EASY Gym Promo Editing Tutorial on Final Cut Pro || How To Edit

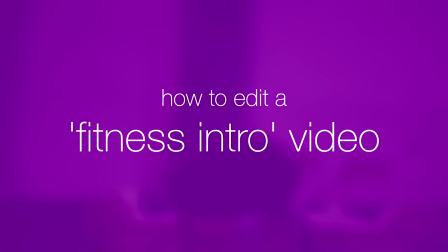Edit with me, and by the end, you will have this fitness video edited right in front of you.
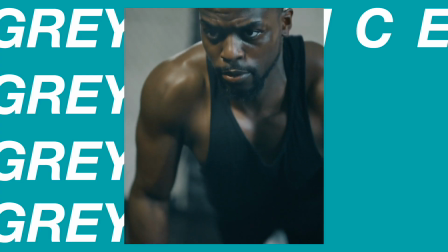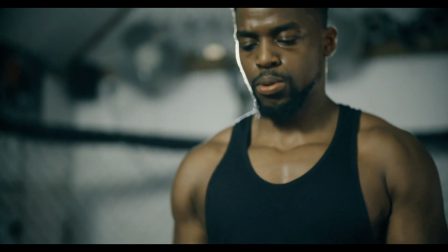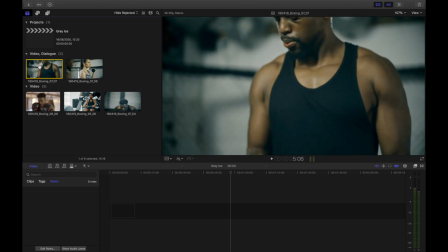Kind of cool, kind of basic as well. Believe me, that is not that complicated. I'm going to show you every single step I took to get to that level.
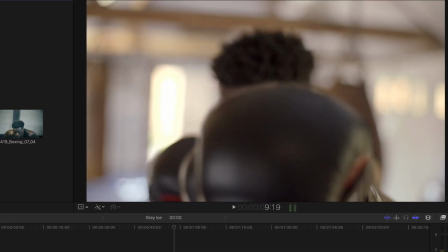Okay, so first thing, let's have a look at the footage that we have. It's this kind of fast, upbeat clips of this dude and this woman in the gym.
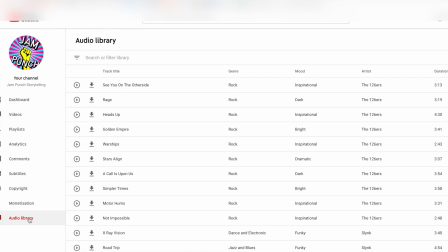So first step, to find some music that actually matches this, okay? I go onto YouTube and go to the audio library because they've actually got some pretty good stuff there.
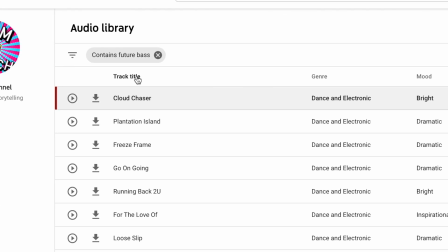I want a sound that has something kind of like a modern feel, but also has like a beat, a hit to it. So I'm going to search for future bass.
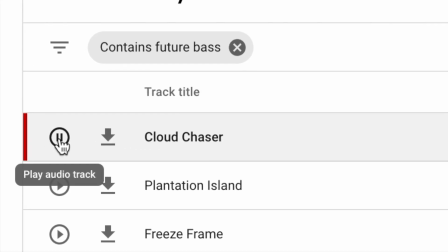I find this track called Cloud Chaser. Yep, I think that sounds quite cool. So I'm going to download it and then import it into Final Cut Pro.
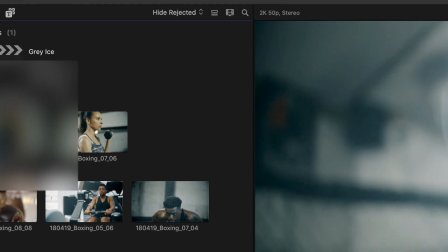So go up to the top right, click the arrow, and then find the music track in your downloads or wherever it is, and then assign the role music, that's very important, and then import.
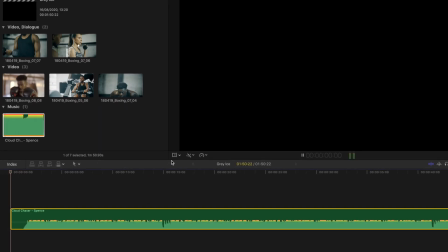So next thing is to find out how we can play with the music to actually edit it.
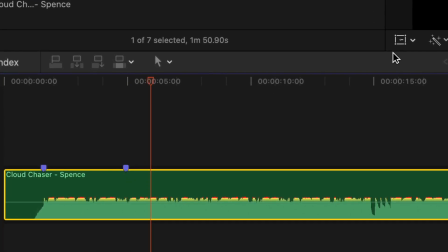For this, I'm gonna add markers at the different beats, the end of each bar, or the end of each four bars, or whatever it is, I don't know how to exactly phrase it, but you'll see what
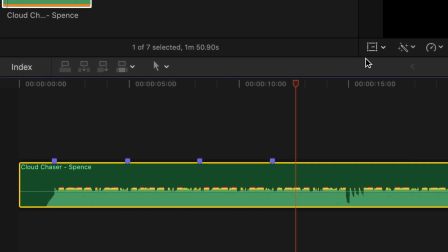I mean. So if I play through this here, I'm gonna press M for each big beat, basically.
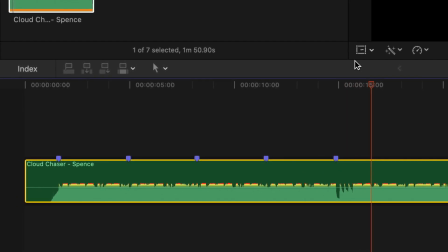Now, because this is just an intro, I don't want to play the whole song.
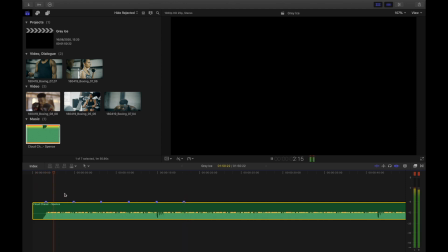What I want to do is just use the bits of the first bit of the song that really stand out to me. I love that do-do-do-do kind of gap, the drum thing that goes do-do-do-do.
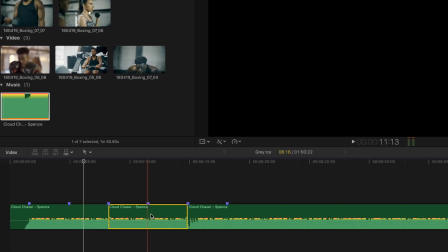So what I'm going to do is I'm going to cut out that second chunk there. So now it goes from the first bit to the do-do-do drum, and I've aligned it perfectly so it all matches to the beat.
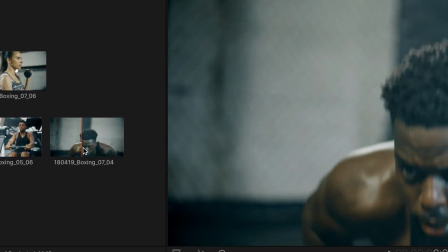First thing, because it's the start, it's the first thing that people will see on Instagram or YouTube or Facebook or whatever, get a face right there big on screen.
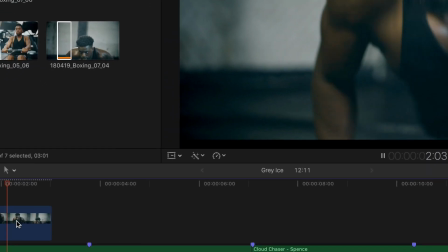That's what really works with these social media clips, is people will turn off within the first 2 seconds. So get something that's right in your face.
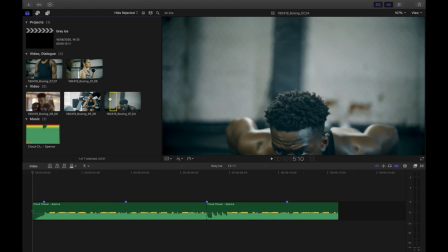Now, as I say, we want the first part to be kind of eye-catching, so I'm gonna add a Ken Burns effect.
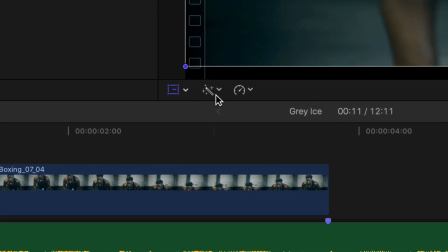You go to the transform slash crop button in the corner there, click crop, then click Ken Burns.
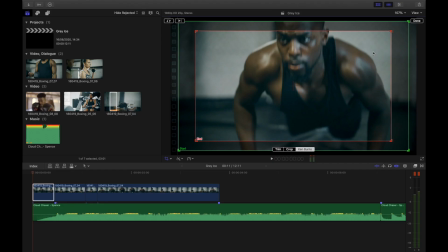Here, the green square or rectangle is where the zoom will start, and the red rectangle is where the zoom will end. So for this, I want it to start really close up on the face, like I told you, then it will zoom out like that. So instantly we've got that kind of quick zoom out to get people's attention.
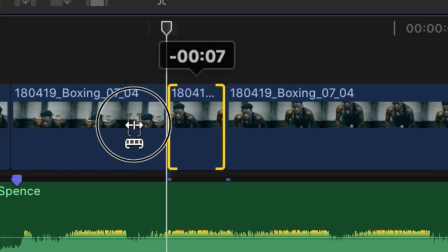Here I'm using the trim tool, i.e. T, to make jump cuts for this whole sequence.
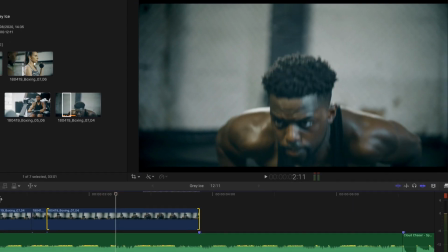So a jump cut is when some movement or some action has very obviously been removed. At least that's one type of jump cut, there are different types.
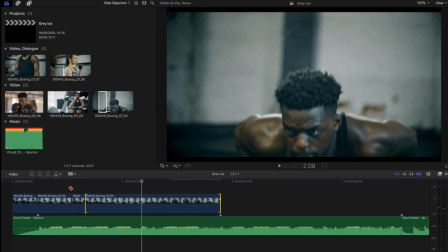So in this case, I'm removing a kind of middle chunk of him doing a press up because it's gonna suddenly judder and it will kind of really match the music.
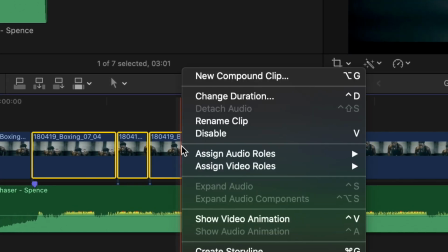This next part is I'm gonna do something that's called a compound clip in FCPX.
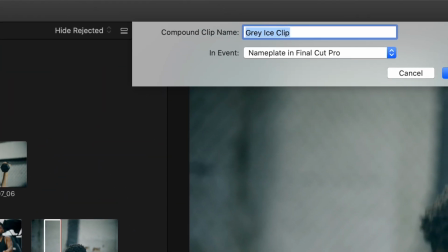So what that will do is it will kind of link all of the clips that you select into one giant clip.
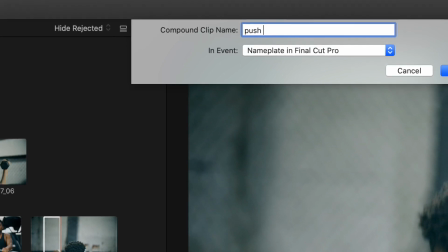Right click, compound clip, and then name it something like push-ups, and there we go, it's now one giant clip.
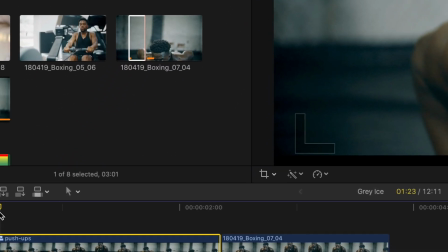I can then click that compound clip and make a Ken Burns effect just like I did before.
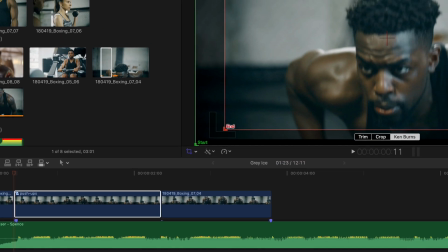So again, the red rectangle is where the zoom will end and the green rectangle is where the zoom will start.
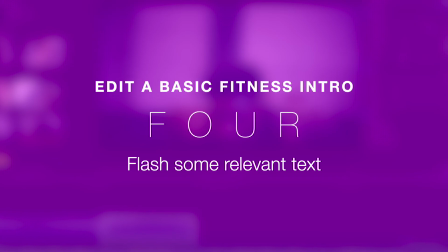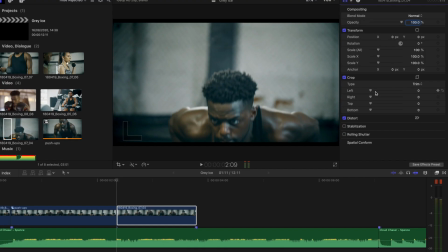Now here is where I want to add some text.
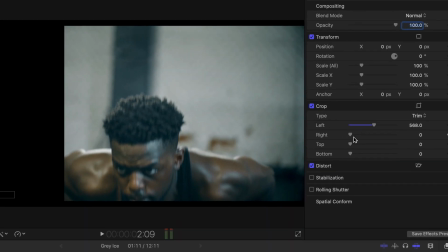So I'm clicking on the clip, going on to crop within the inspector, 5, 6, 8 pixels on the left and the right, then go to connect title.
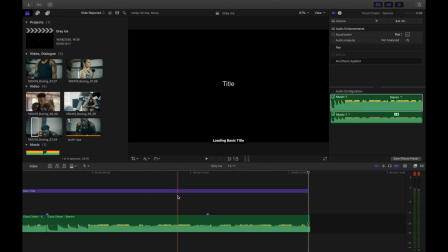So what that will do is it will just straight away bring a blank title on top of the clip.
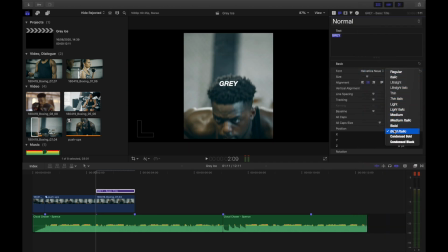So whatever the company is, in this case I'm going to call it Gray Ice, because that's kind of like a cool name for a fitness company, I suppose, I don't know, whatever.
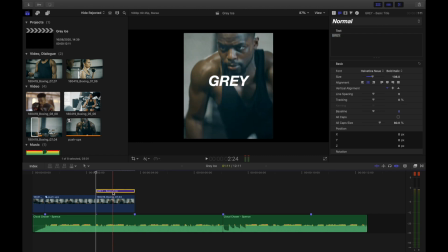And here I'm going to move it behind the clip by moving it underneath it in the timeline.
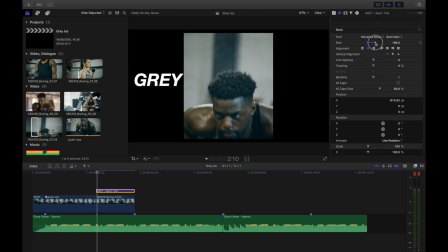You see that? I'm moving it back on top just so I can see where I'm putting it, making it bigger than the gap because I want it to be hidden, like I said, moving it to the left and then putting it back underneath,
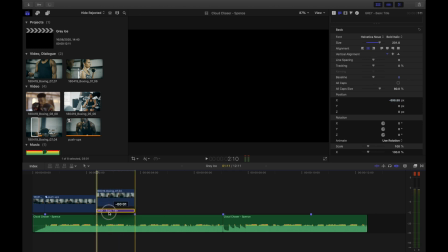and there we go.